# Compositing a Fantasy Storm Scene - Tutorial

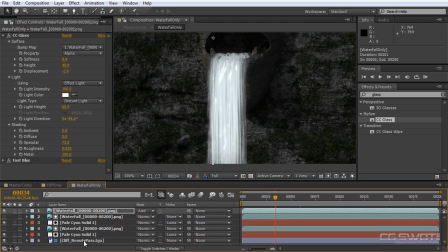Come back to our waterfall only, and I'm going to grab everything except for our reference layer at the bottom.
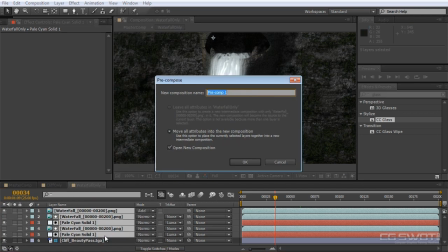I'll go layer, pre-compose, and we'll call this water, let's call it water geometry, or let's just call it water only, because we are going to create some particles.
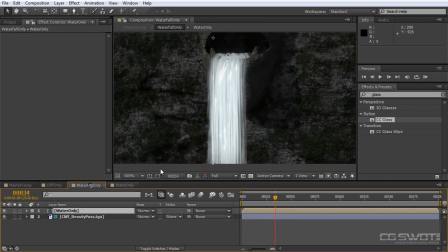So if I go OK to that, we now have our water only, and it's a single layer back in our waterfall only.
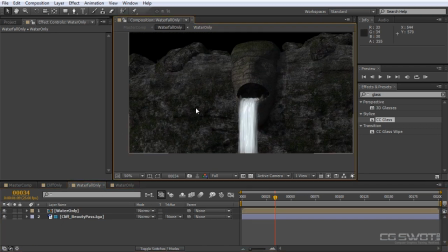So let's go ahead and create some particles. Just going to go layer, new, solid.
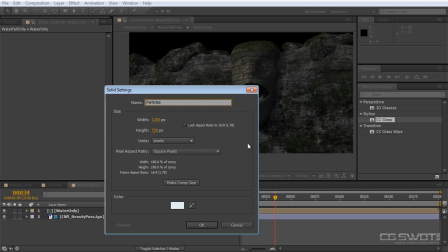This one's particles 01, and go OK.
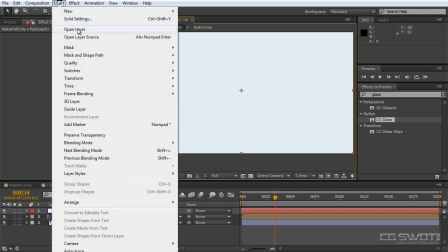And I might just adjust that solid to a black.
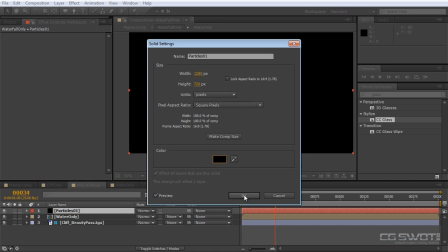Not for any real reason other than I like to put my particles on black layers.
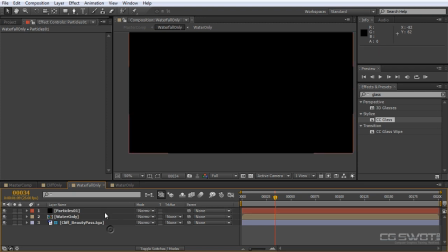Gives me options later if I want to screen, do anything with the screen or an add layer.
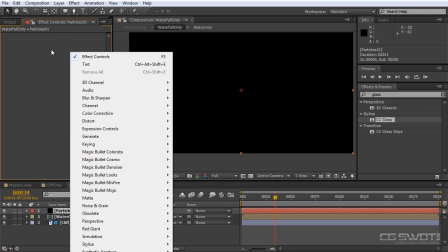So I'm going to use trap code particular for this tutorial.
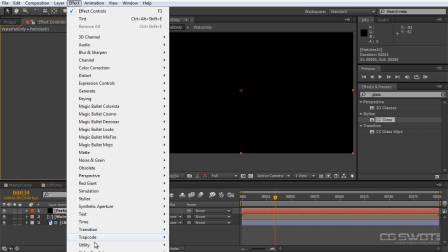So just come down, we'll just go effect, trap code and particular.
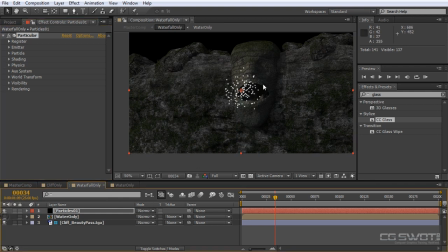And I might just hide the waterfall for now. Just come in here.
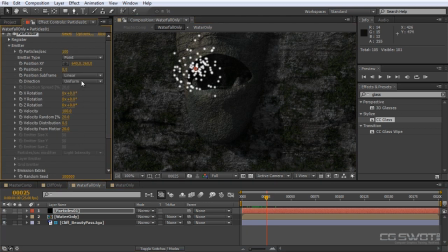So what we want to do is set up our particle emitter from a point, and we're going to use a box instead. I'm just going to reposition it over to where the bottom lip is,
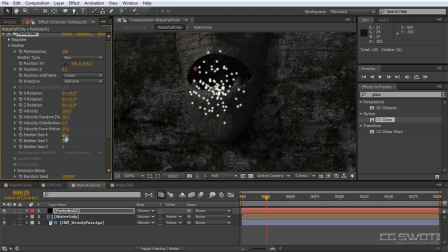and we don't need any Z, and I can pull the Y out as well. And instead of uniform, we're going to go directional, and you can now see the width that we need. Probably about there should be fine.
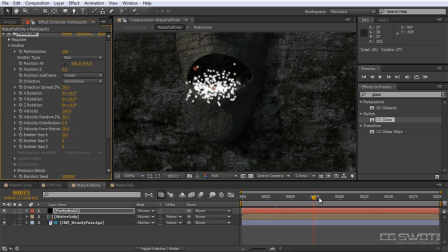For now, we can fine tune this in a moment. Now we're directional, which means if I rotate this around a little bit, you'll see that it's coming out directionally, and that's exactly what we want.
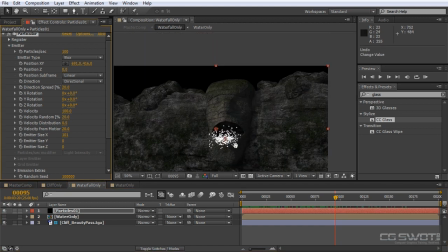So I'll just undo that, and you'll notice that our face is not quite front on to the camera,
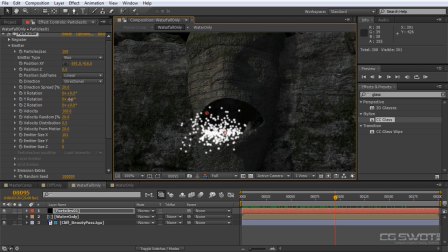so we want to pull this into the negative a little bit and just rotate it slightly back the other way. I'd say -4 should do us, and that's going to work okay.
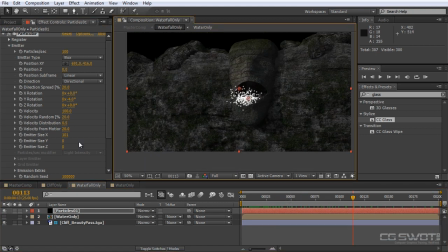So the next thing we need to do is get the velocity right. So I'm going to leave it at 100. I'm going to pull the velocity random up to 100, but what's really going to give us our movement is gravity.
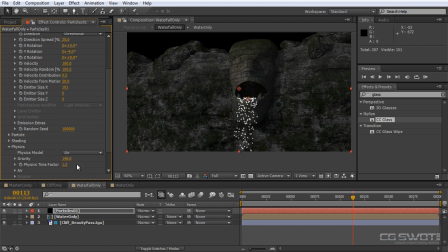So down in the physics section, I'm going to wind the gravity up until it gives me the speed that I'm looking for. So I'm just going to RAM preview that just to see if the speed is okay.
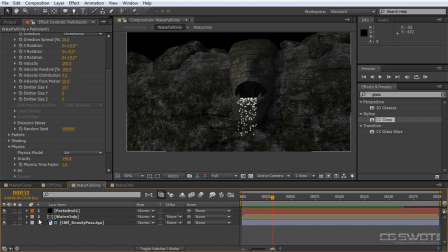It's not too bad. What you have to remember is that our waterfall speed is one of the main things in the scene that actually give the scene scale. We don't really know how big this statue is. We don't know how big these rocks are. This rock up here could be 100 feet tall, or it could be 10 feet tall.
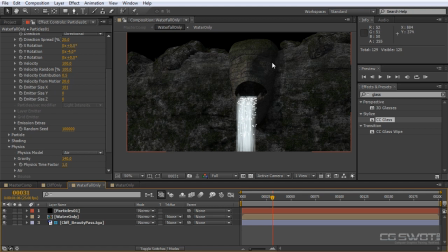And the only thing that's really going to give us scale, it's not the trees in the foreground, because they could be really close to the camera, and this cliff could be 400 meters away. So it's the things, the visual cues that the viewer is going to make sense of the scale.
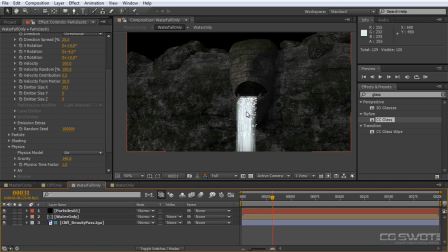And in this instance, it's really the speed of the waterfall. So we need to make sure that we get this thing right. So with both of those layers visible, the waterfall only and the particles, we just want to make sure that the speed of these particles are right.
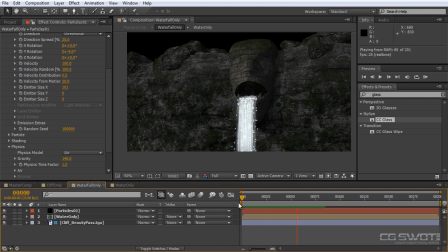So we'll just have a look there. And I think they're working fine. So they're looking good so far. So let's come into these, let's hide that waterfall again, come in, and let's set up some particle settings here.